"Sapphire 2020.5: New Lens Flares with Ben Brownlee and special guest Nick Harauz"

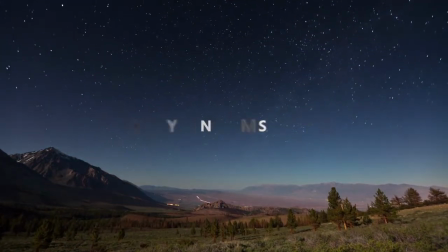It's something that is used a lot, sometimes overused a lot, and people love it or they hate it.
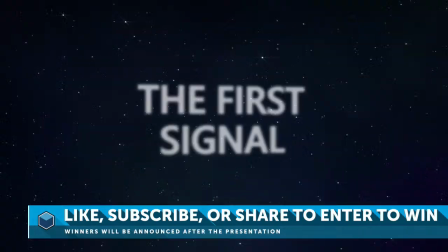And I'm going to push people into loving it, because what a good
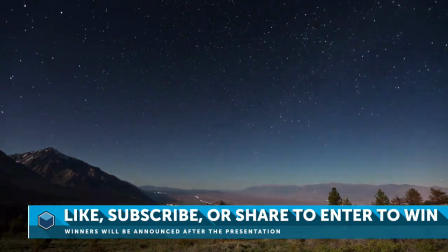compassionate lens flare will give you is just to give you a sort of movement within your shot,
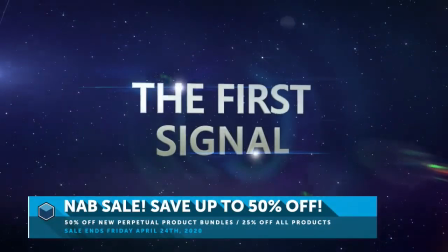a bit of life that wasn't there previously, and it sort of adds to what we're trying to do.
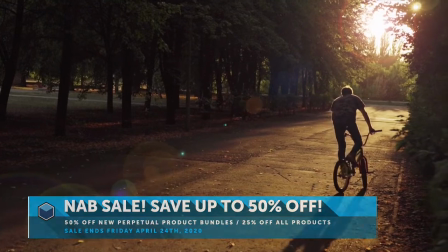The reason that people hate it is because of these sort of things,
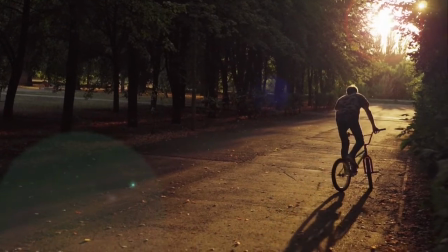where they're the sort of really old-fashioned kind of dead lens flares that really don't do anything,
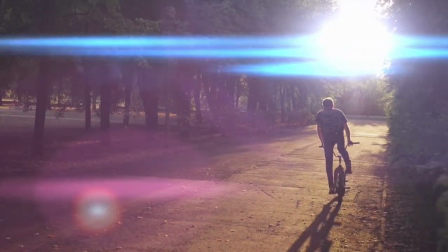or they're kind of just completely out of place lens flares that really don't enhance what we're trying to do either.
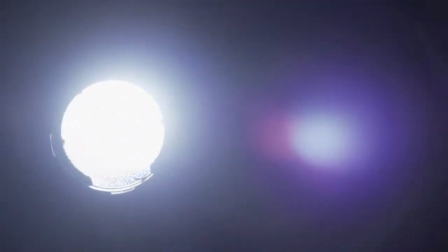So the reason that I like lens flares is because of this sort of natural look. You know, a natural lens flare uh, gives sort of surprises.
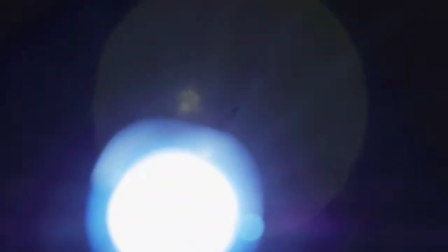It's not just that kind of dead flare that you happen to see. And this is why I will happily spend hours locked inside dark rooms.
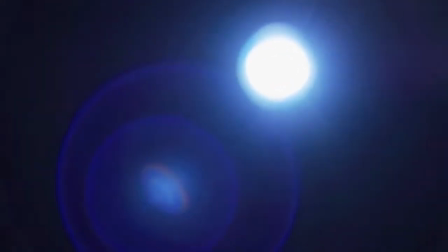There's my hand just there. If you notice that there, I'll spend hours locked in dark rooms,
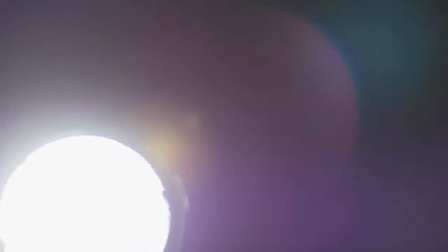shining different types of lights at different types of lenses to try to just sort of
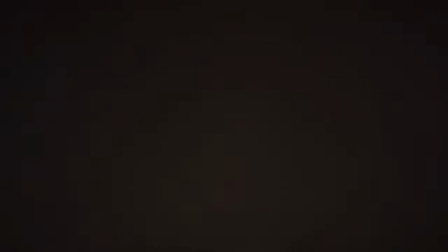work out what makes a certain flare really kind of pop.
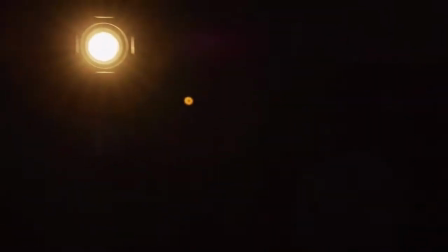And there's what I'll try to do then is try to capture that essence
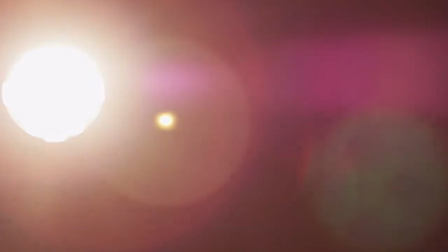into a lens flare that I can use within Sapphire's lens flare.
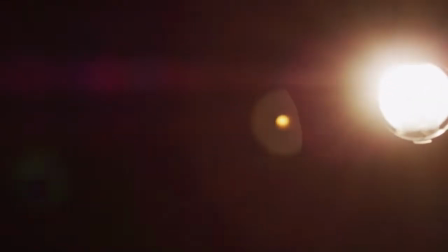And that's really what we're going to be talking about a bit today.
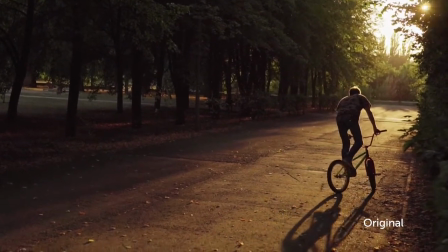Is my sort of process for coming in and trying to capture the essence of a lens flare.
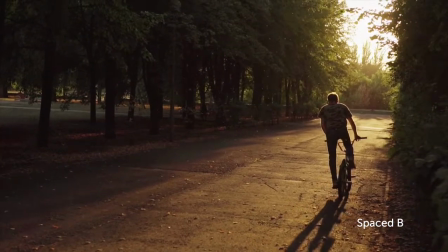Now, most of the stuff that I do is based off of
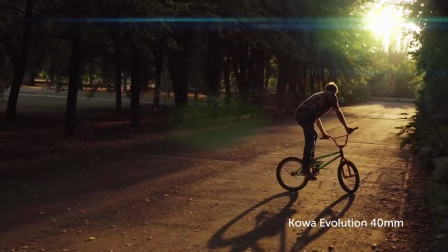taking a real world lens and kind of giving it just a little bit of extra maybe.
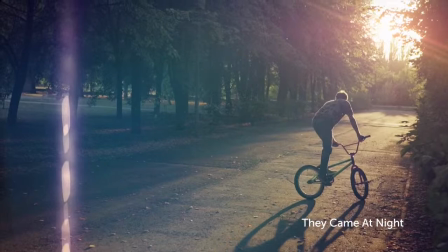But I've also got there's other ways of using lenses,
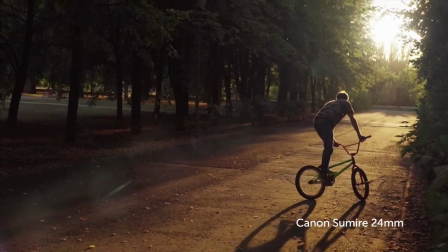which some of my other panel members will do, which are a lot more sort of stylized,
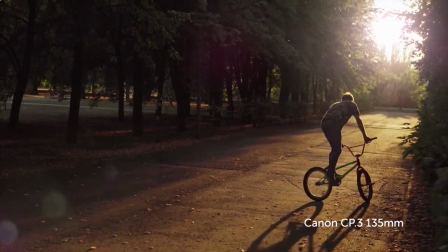and they really kind of help to set a completely different mood,
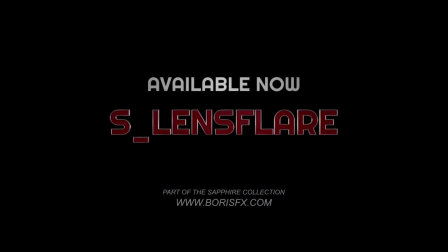and that's kind of where I am with using lens flares in a way, because
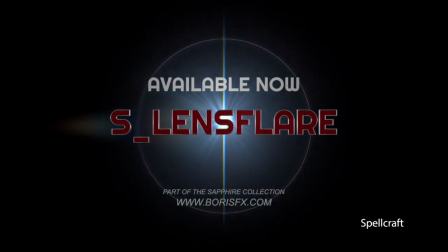a good lens flare is kind of like a good choice of film stock, or a good choice of color grade.
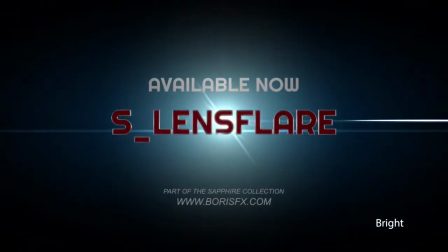It's there to help to inform what your project is,
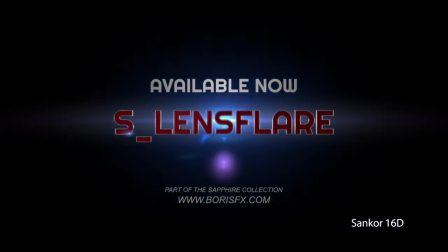and it sort of lets your viewers know straight away what they should be sort of expecting.
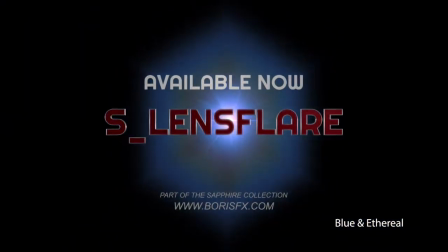It's become part of the grammar of filmmaking.
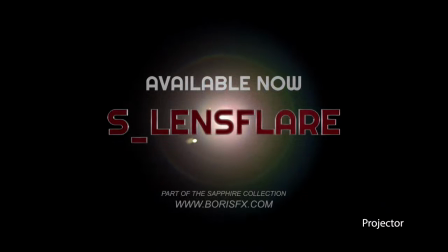So all of these different flares we're seeing at the moment, these are just presets, and these are just presets that come with Sapphire's lens flare, and haven't done anything clever with them. We'll be looking at how we do clever stuff with it. Actually, now let's stop yapping about it and actually start looking at it.
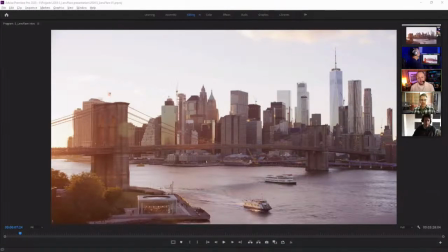Couldn't agree with you more, Ben. That line about the language of filmmaking is so true, right? It's just like you see lens flares now even used as video games become more cinematic, right? That's a trick they're starting to learn. Starting to put those big, beautiful lens flares. Lens flares are also something that is so universal.
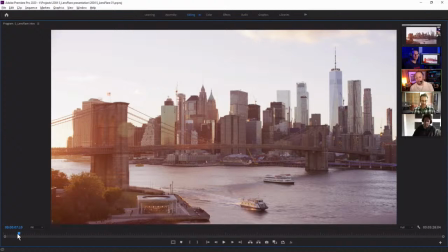Like I can sit down with, and watch a film with my mom, and she will appreciate like the beauty of a lens flare. It's just something that as humans, like we're all attracted to. Yeah. So yeah, they're a huge part of filmmaking.
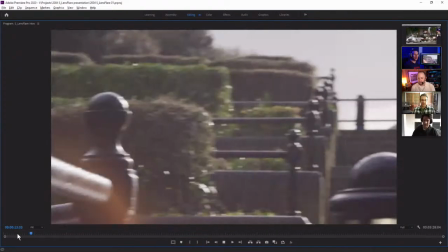It's true. Yeah. And it's not so long ago that they were, something that was to be avoided.
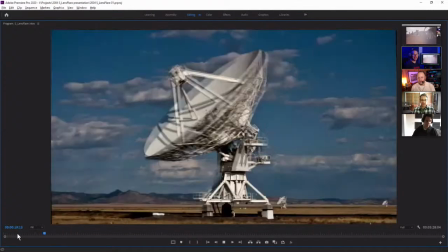You would put flags up everywhere to stop any kind of flare hitting the lens.